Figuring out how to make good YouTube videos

What's up everybody? I'm just kidding I'll come up with my own intro at some point. I'm filming here with my camera's selfie camera to make a really stark contrast because of what I'm gonna be doing today. And what I'm gonna be doing today is changing this cramped shitty area into something hopefully less shitty.
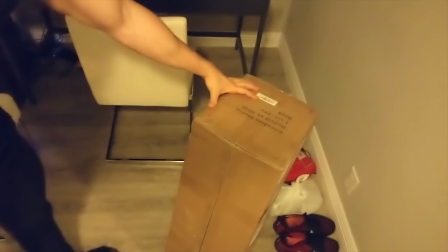So let's see here we got an entire lighting set up from Canadian studio I believe. We got a I rode NTG2 so that when I make noises with my mouth, they won't sound as shitty as they sound right now. I'm also ordering some foam so that the ridiculous reverb in this room won't be as apparent, but that's not here yet. I'll go through this gear later. Anyway, so this is the first episode of my YouTube series. So for those of you unaware, this channel is going to be about learning a whole bunch of different skill sets. One of those skill sets more of like a meta skill set because I'm gonna be making YouTube videos about these things is How to do YouTube so I'm gonna be taking you guys along the journey of actually how I'm thinking about creating new YouTube videos And I figure that one of the most important parts is on top of good content and on top of talking about interesting stuff You need to have something that's nice to look at and so I'm gonna change my normal little desk nook into a proper Studio with good lighting so that I can make something unexciting turn into something very exciting. Before I get to that though, a really quick word from our sponsor, which is me. And today's word is anyway. I'm sure that most of you actually probably say anyways. That's not actually a word. And so just to like to break the glass for a couple of you guys. Yeah, the word is anyway. Anyways is not actually a word. So whenever you catch yourself saying it and you're probably going to say it a lot, or you're going to hear other people saying it, now you know that it's actually wrong. You're going to be like, I don't like knowing this because because now everything seemed wrong to me. Keep listening to me for long enough and you'll learn a whole bunch of stuff that you didn't know that you didn't wanna know. Bam, three days later we're done. Did you know that acoustic foam panels take like a day and a half to expand to the normal size? I got them in a package that was super tiny. I took a photo of it and then they expand to this kind of size and I got 24 of them. So that package that I'm showing here, that's 24 of these puppies, super compressed. Anyway, okay, so let's go through what I'm thinking about here. So I have a, you know what, actually I'm going to film this.
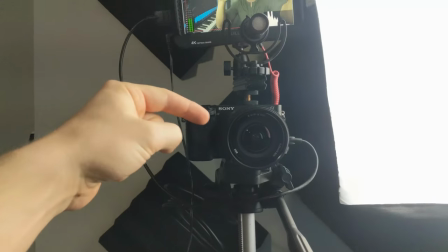Okay, so in front of me here I have the Sony a6300 and the lens I'm using is a 10-18 native Sony lens,
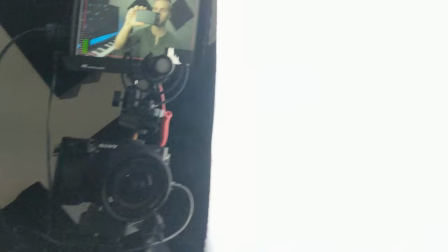4.0 aperture I believe. So the lighting that I have here is I have a big softbox key light right here.
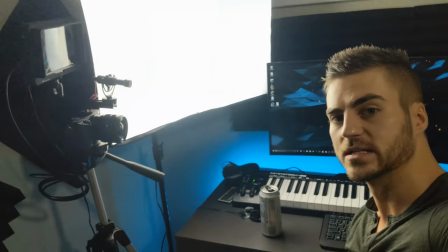So let's see if I can get a better view. Hopefully that's a better view. So we have the softbox key light right here.
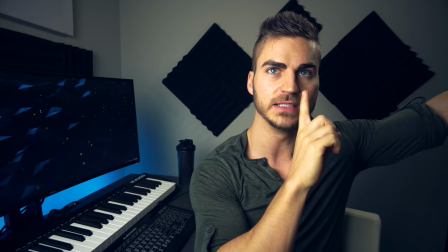This is at about a 45 degree angle coming onto my face and it's leaving what I'm hoping to be when I'm facing the camera a little bit of a
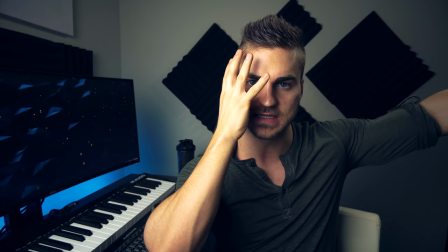Rembrandt lighting setup so that's all of this side of my face is is bright then have about a triangle of light right here that's
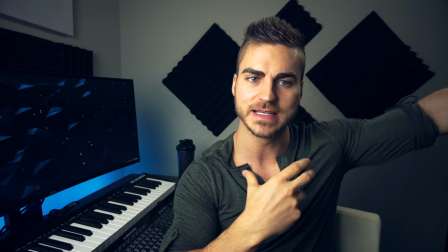being lit up on my face I'm on that side and so what this does is it gives this shadowy part of my face um a
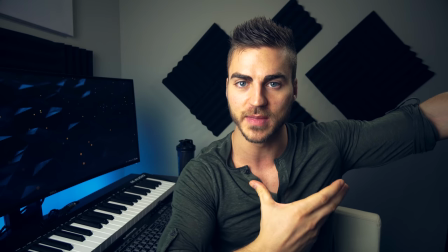there's a large lighting contrast between the two sides of my faces and it gives it a three-dimensional depth when you have even lighting so that's both sides
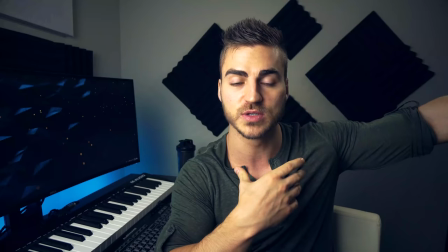your face is a little bit but you don't get as much depth and so what I'm trying to create here is an illusion of depth I don't have much
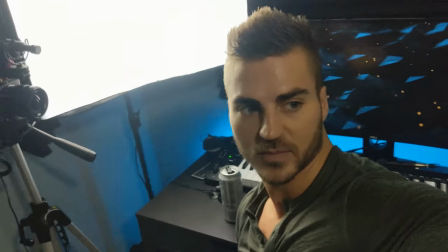depth to work with here because this room is actually really cramped as you can probably see here and so I don't have that much
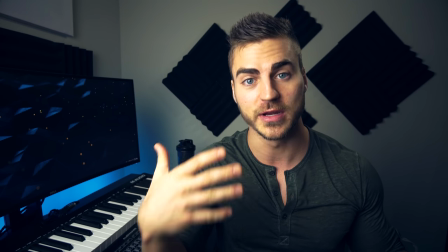to work with and so any type of lighting techniques that I can do to give myself a three-dimensional presence on the camera is gonna help I have one
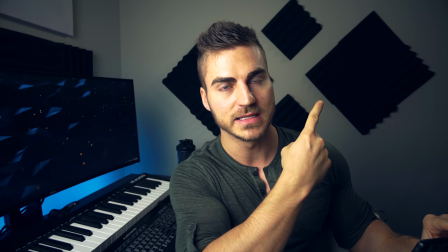other light and that is up there so this is a this is a hair light slash rim light for me it's acting basically as
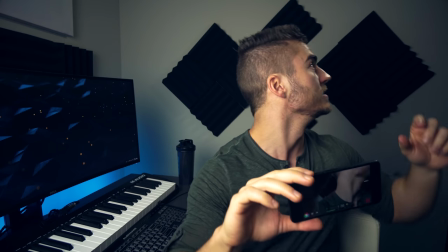a hair light because it's what it's doing is, well here, this is what it's,
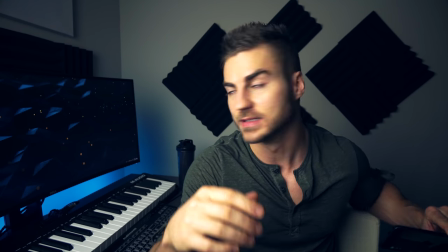it's also sort of inadvertently working as a backlight as well and now that I turned it off I think that it actually has better lighting on the back.
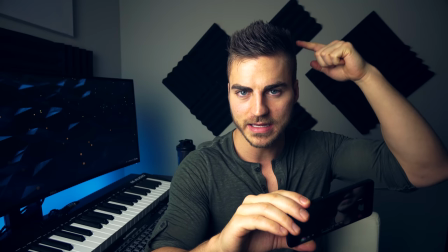Damn it! Anyway, but what it does though creates a very thin outline of light on my body which separates me from the
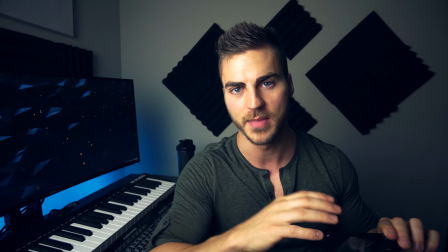background and again gives a bit of that three-dimensional presence and pops me out of the screen in comparison to the background.